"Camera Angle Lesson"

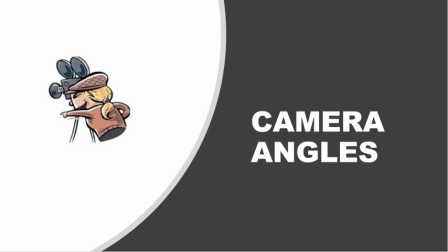[0:01]
Hi, in this presentation, I'm going to be talking about the different camera angles or shots that you can use to create your film. Now, there are many more than what you're going to see in this presentation, but these are the most common and they're more on the basic side of filmmaking.
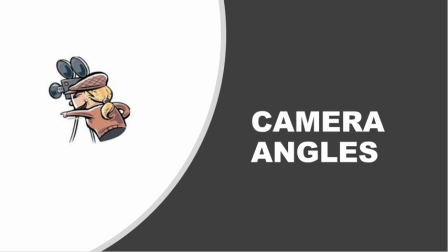[0:18]
You'll see these a lot in different television shows and in films. Another thing I would like to make sure you are aware of, I'm only going to be talking about static shots in this presentation. By static shots, I mean shots that do not move.
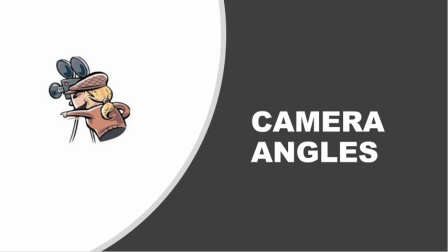[0:35]
I've included 4 videos that will instruct you on moving shots in the same folder where you found this. So be sure to watch those because those will also be included in the scavenger hunt that you are about to do. And you want to make sure that you know how to execute them properly before you do the scavenger hunt.
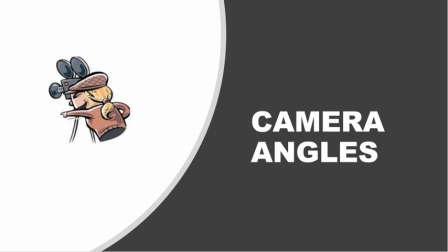[0:53]
All right, so let's get started on the static camera angle lesson. And the first shot we're going to talk about is the long shot.
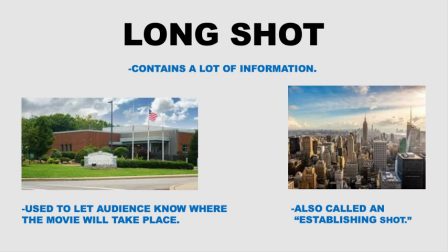[1:04]
Long shot is very often the very first shot you see in a film. It contains a lot of information, and it is generally used to let the audience know where the movie will take place. It is also called an establishing shot.
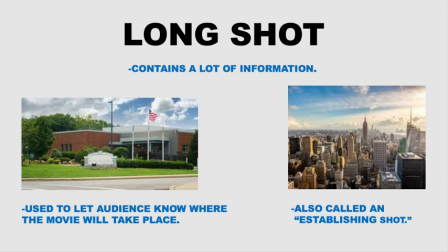[1:18]
So if you look at the shot example on the left, we would be able to figure out that this probably is going to be taking place at a school. Whereas the shot of New York would indicate to us that we're probably going to be in Manhattan for this movie. So a long shot, a lot of information,
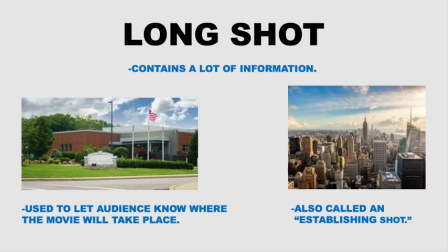[1:34]
and it's very often early in a film and it sets up where each scene is going to be taking place.
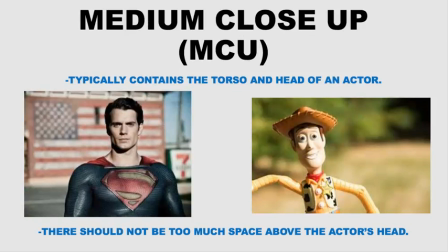[1:42]
The next one we're going to talk about is the medium close-up or MCU. This one the camera moves a little bit closer and it typically contains the torso and the head of an actor. Now, when you're framing this up, you want to make sure that there's not too much space above the actor's head.
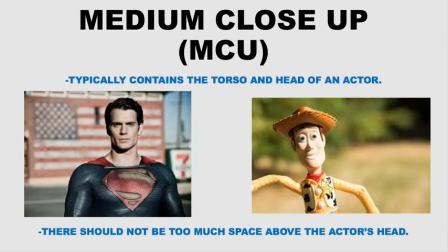[1:58]
These are both good examples because there's just a little bit of space above the actor's head, but it's not too much. You don't want to have a lot of dead space above the actor's head. Sometimes you can get away with cutting off the actor's head a little bit, but generally you want to have a little bit of space above the actor's head.
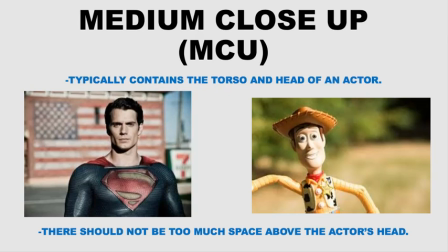[2:16]
And these are both very good examples of that shot. Next, we're going to talk about the close-up or CU.
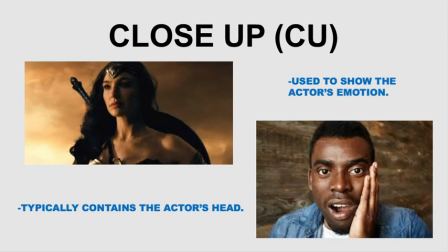[2:24]
Now, as you can see, we're getting a little bit closer each time, and the frame is containing less and less information. The close-up usually is just the actor's head. In the Wonder Woman shot, it's her head and it's a little bit of her shoulder, but our guy down on the right, you can see it's pretty much just his head and maybe a little bit of his shoulders as well.
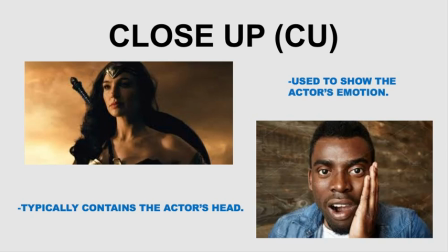[2:43]
And it's used to show some emotion. Our guy over on the right looks a little surprised. Wonder Woman doesn't look like she's too happy about whatever she's saying. And you can see in both of these, both of their heads are a little bit cut off, and that was what I was talking about in the medium close-up.
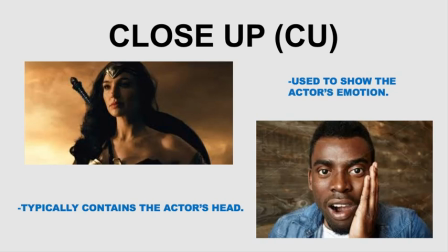[2:59]
And you can get away with that kind of stuff, but you wouldn't want to push the camera frame down where it's just into her, if it like her forehead was cut off or his forehead was cut off. That would be a little, the frame would be a little off if you did that. And again, just like with a medium close-up, you wouldn't want to have too much space above their heads.
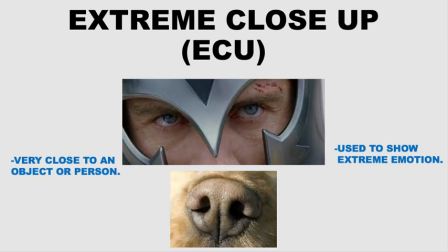[3:17]
Now, the next shot we're going to talk about is an extreme close-up or ECU. And as you can see, the camera is just getting closer and closer to whatever we're filming. An extreme close-up is very close to an object or person, and it's used to show extreme emotion. Or in this case, a dog's nose.
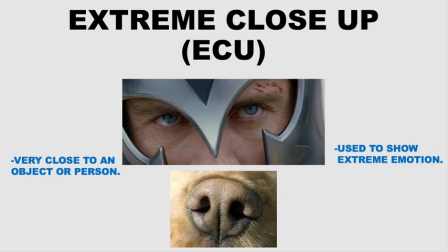[3:39]
Basically, an extreme close-up is the exact opposite of a long shot, where a long shot contains a lot of information and extreme close-up focuses on one specific thing. And in our top example, we see somebody that's obviously not happy with whatever is going on,
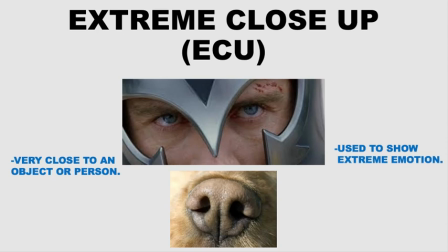[3:54]
and we really want to get in close and see what they're feeling and thinking. And that is what an extreme close-up is all about.
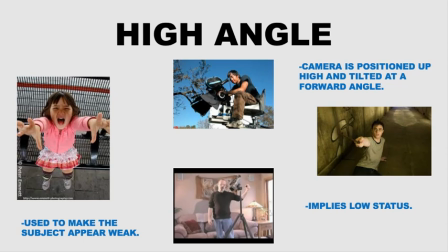[4:04]
Next, we're going to talk about a high angle shot. Now, for this one, the camera placement is important.